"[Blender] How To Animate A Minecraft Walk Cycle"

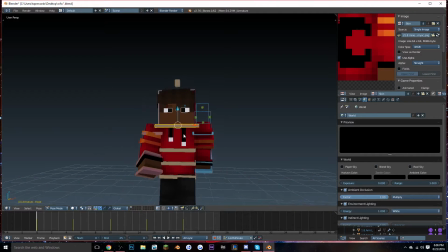[8:28]
It kind of looks, starting to look better. And then for the eyes, I also keyframe those, and on the 5th frame they kind of go up,
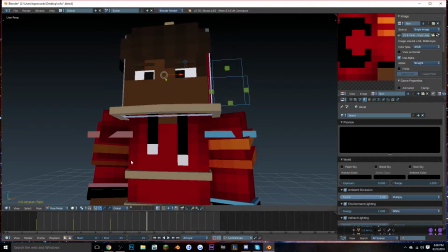[8:36]
and on the 10th frame they kind of go down. But that also depends, because I think 5 frames for the eyes is a little too long.
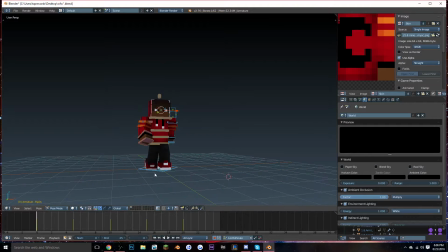[8:44]
But it also depends on how you feel, because maybe someone won't see that person's eyes when they're walking. So I'm just going to actually end this at frame 20, I don't know why I did 25.
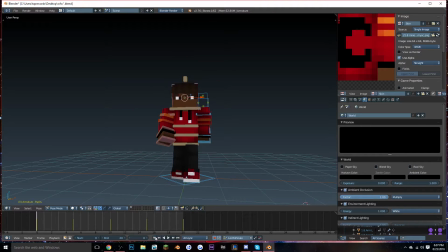[9:01]
So now it's looking a lot better. So next, I'm just gonna work on the body now, because it's not moving at all.
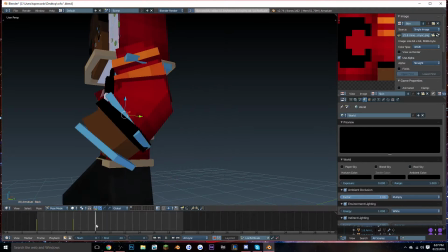[9:11]
So again, I set it every 5 keyframes by pressing I, by the way.
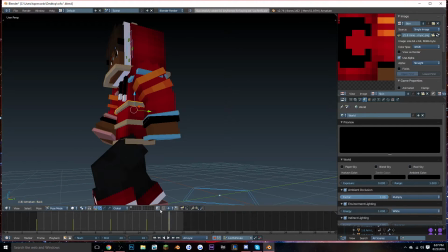[9:17]
Or you could just move it a little bit and it will just set a keyframe if you have automatic keyframing set.
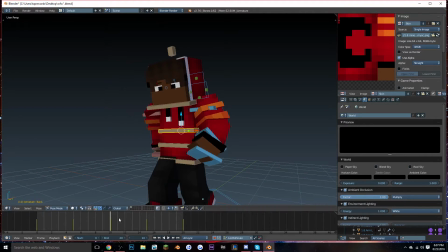[9:25]
So you just lift the head up and I kind of push it down. And a little bit up and down. Maybe I did it a little too high.
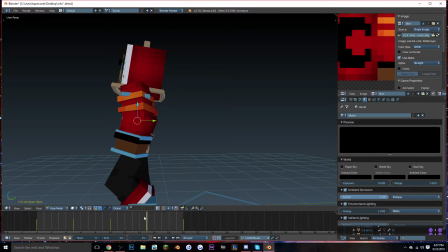It's kind of just like messing around with it to get a better look. Like, I still think I got it kind of a little too high.
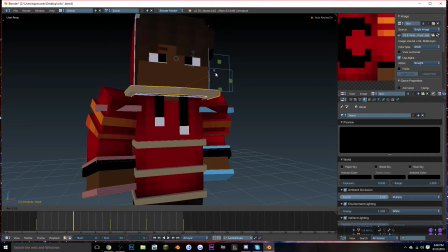[9:57]
You can also tilt the head like this. Kind of looks cool in my opinion.
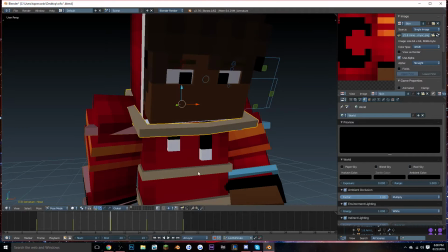[10:03]
Like with the heads tilted.
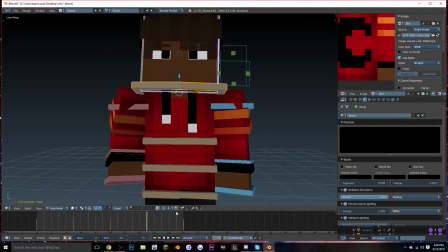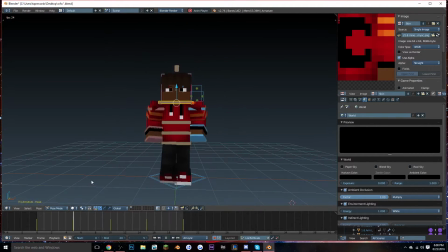And for the first frame, I'll just lift the head up. Or down, actually. So that goes up.
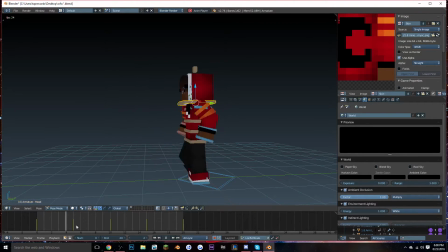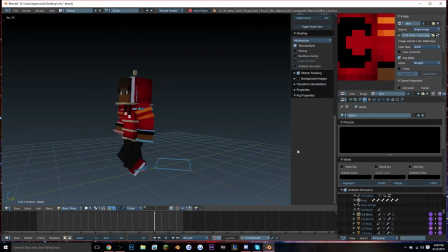[10:35]
And then usually I just pull this up just to press this, and then I press N on my keyboard and I just scroll up, go to only render so you can kind of see how it looks rendered. And the arm kind of like moves a little much, like it bends a little too much, so I'm just gonna fix that.
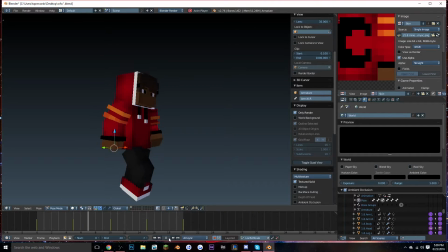[10:58]
I don't like it when the arm bends too much. That's a lot better, it looks more casual. And that's kind of basically it. Like, I mean, you could make a few adjustments by moving the torso around.
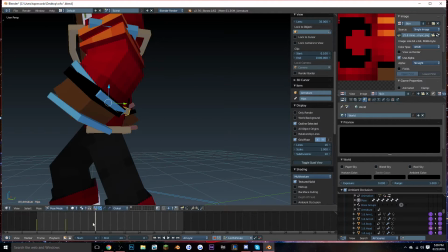[11:14]
Like, moving it up, and then if you wanted to move it down, and then up.
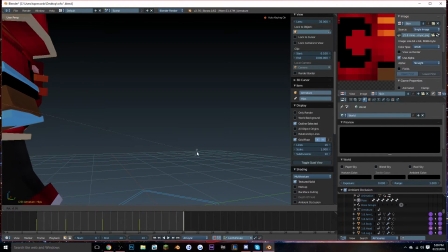[11:20]
But that's also another thing, like, if that's your opinion, if you want to do it like that.
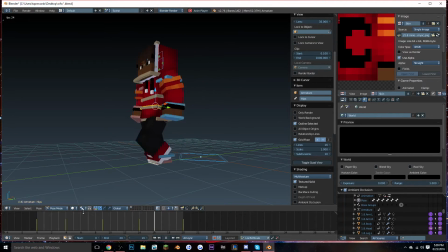[11:25]
It's not, like, necessary to making it look better. Or it makes it look a little bit more realistic, but if you're not going for a more, if you're going for a more blocky type, then this is kind of what looks how it would look.
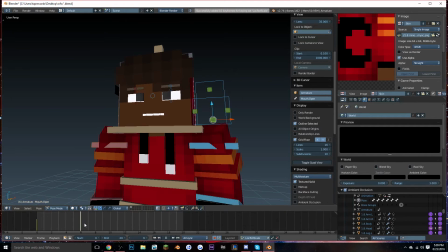[11:42]
And I'm just gonna have like the mouth kind of. I guess I could just do like a little bit of that.
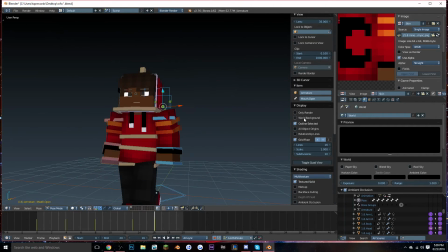You know, I'll smile, I guess.
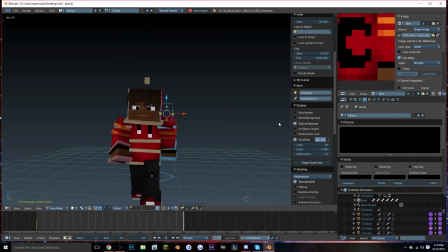[12:03]
It's a nice rig, it's very customizable. So yeah, this is basically it. If you have any questions, don't be afraid to comment below. And yeah, thank you guys for watching.